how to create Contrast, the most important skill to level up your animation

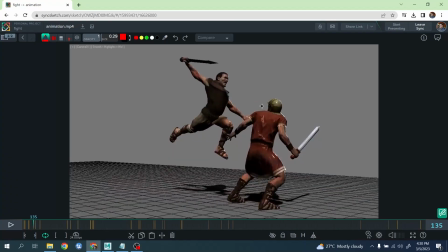But at the same time, the character very quickly, boom, coming down, right?
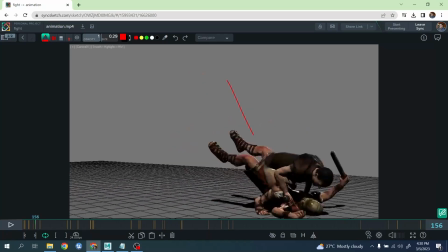So again, we have a different change of space, how the character move in space, right?
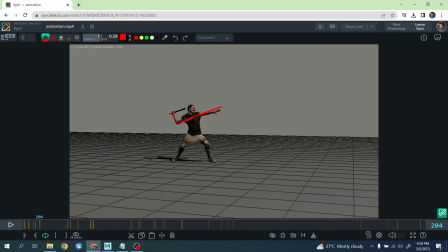And another one is this one here. Again, change of angle of the shoulder, right? Now the shoulder, everything goes boom in the opposite side, right? Boom, right?
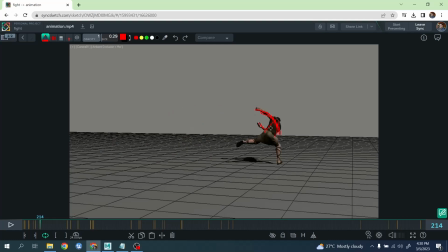Oops. Again, see, like I'm repeating overall the same concept over and over.
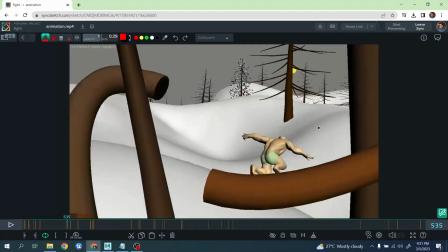Look at this one. This pose overall is sliding here, and then it's kind of jumping.
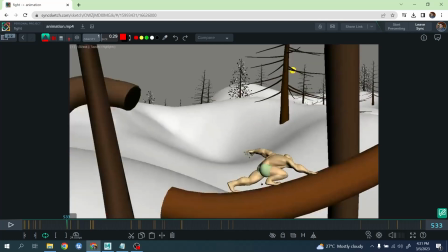See, when we were talking about it, this whole shape here, and boom, stretch overall here, right?
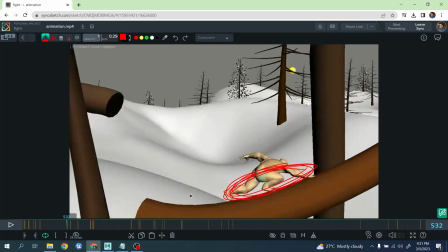Boom, yeah, boom, boom, boom, boom, right?
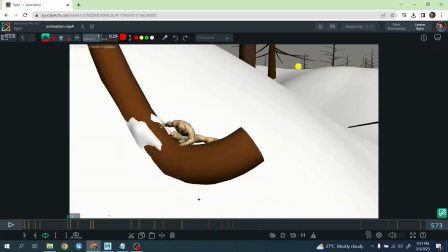And again, same stuff here, right? Again, look at these poses, right?
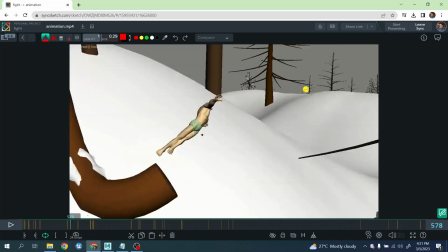How it's very well designed here, right? And boom, stretch here. This is very small, boom, stretch, right? And same things overall here.
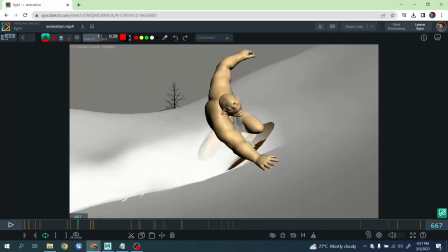Jumping, jumping, and boom, very compressed here, right? This gives really a lot of weight to the landing, right?
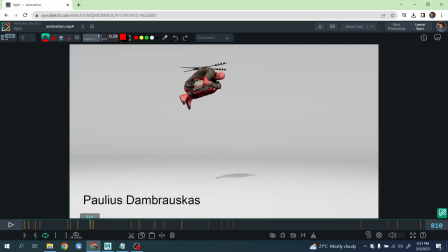We have, let's go to some of my student shot here. So we have this ball sphere overall here, and boom, look how the spine is kind of moving like this and pushing the leg.
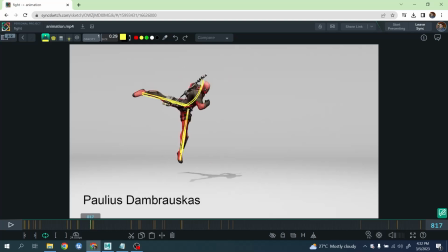Boom, right? You see, like it's very, there's a really lot of contrast in these poses like this, right? And if we, for example, if we go to this other gesture here, we have this one overall here, legs going up, right?
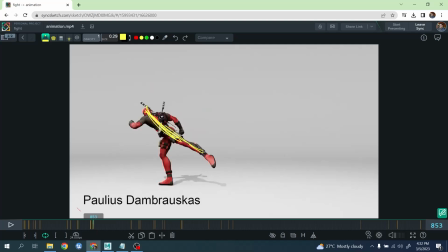And boom, the spine is going to the opposite direction and the leg can go here, boom, right? Again, it's not just this only the spine only, right? But in this case, also the big movement of the leg here, boom, right?
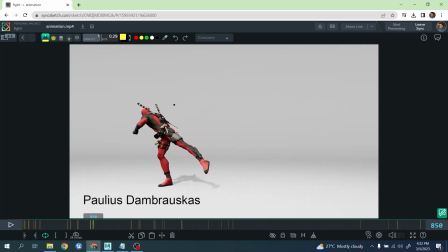And again, obviously, those poses is not enough, right? It's also because we have the timing here is very, you have a lot of easy in, easy out, and then very quickly happening in the middle, right? This is also what makes like those poses, those actions with a lot of energy and weight.
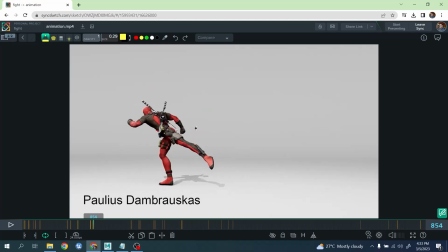So it's a combination between the contrast, as I talk about it, guys, weight and easy in, easy out.
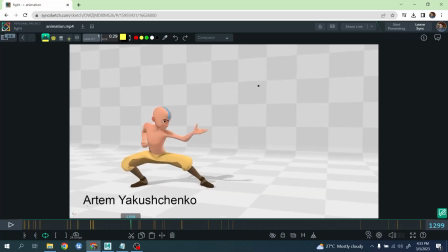I'll show you this other one, right? See, again, here there is not a huge contrast, but there is contrast in the twist here, right? So in fact, if I play this one, boom, you can see how the contrast here, again, the elbow going from this one to this one, right?
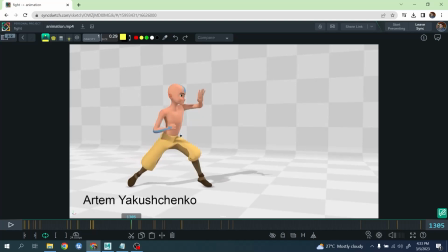But is also, you have the movement on the pelvis and the rotation, boom, the rotation of the body. And at the same time, you have these hands here kind of going down here, right? So you feel like contrast in a lot of section, right? Same things over here, boom.
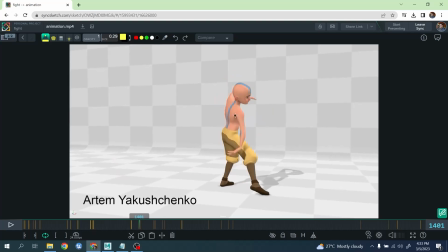Again, look how the rotation of the torso helps to make this arm movement a lot more organic. And now this arm is kind of going from here to here, you know, boom, right? See, boom.
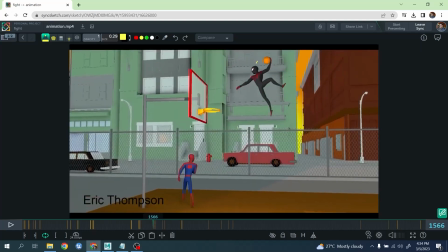And then we have another one, a classic one, similar to what we did before, but a different scenario, right? From this one, boom, to this one, reverse, right?
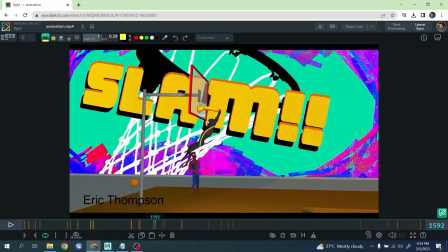Boom, boom, and boom, reverse again, okay?
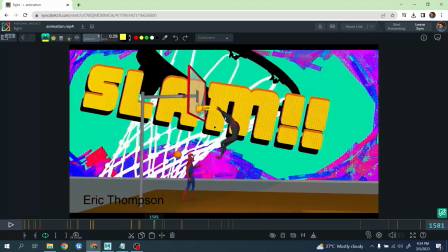See, boom, right?
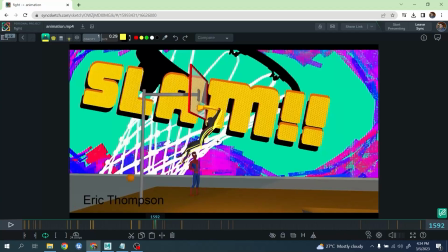And then there is actually constant reverse here in this section because you know the character is hanging the spine and the move quite a lot, right?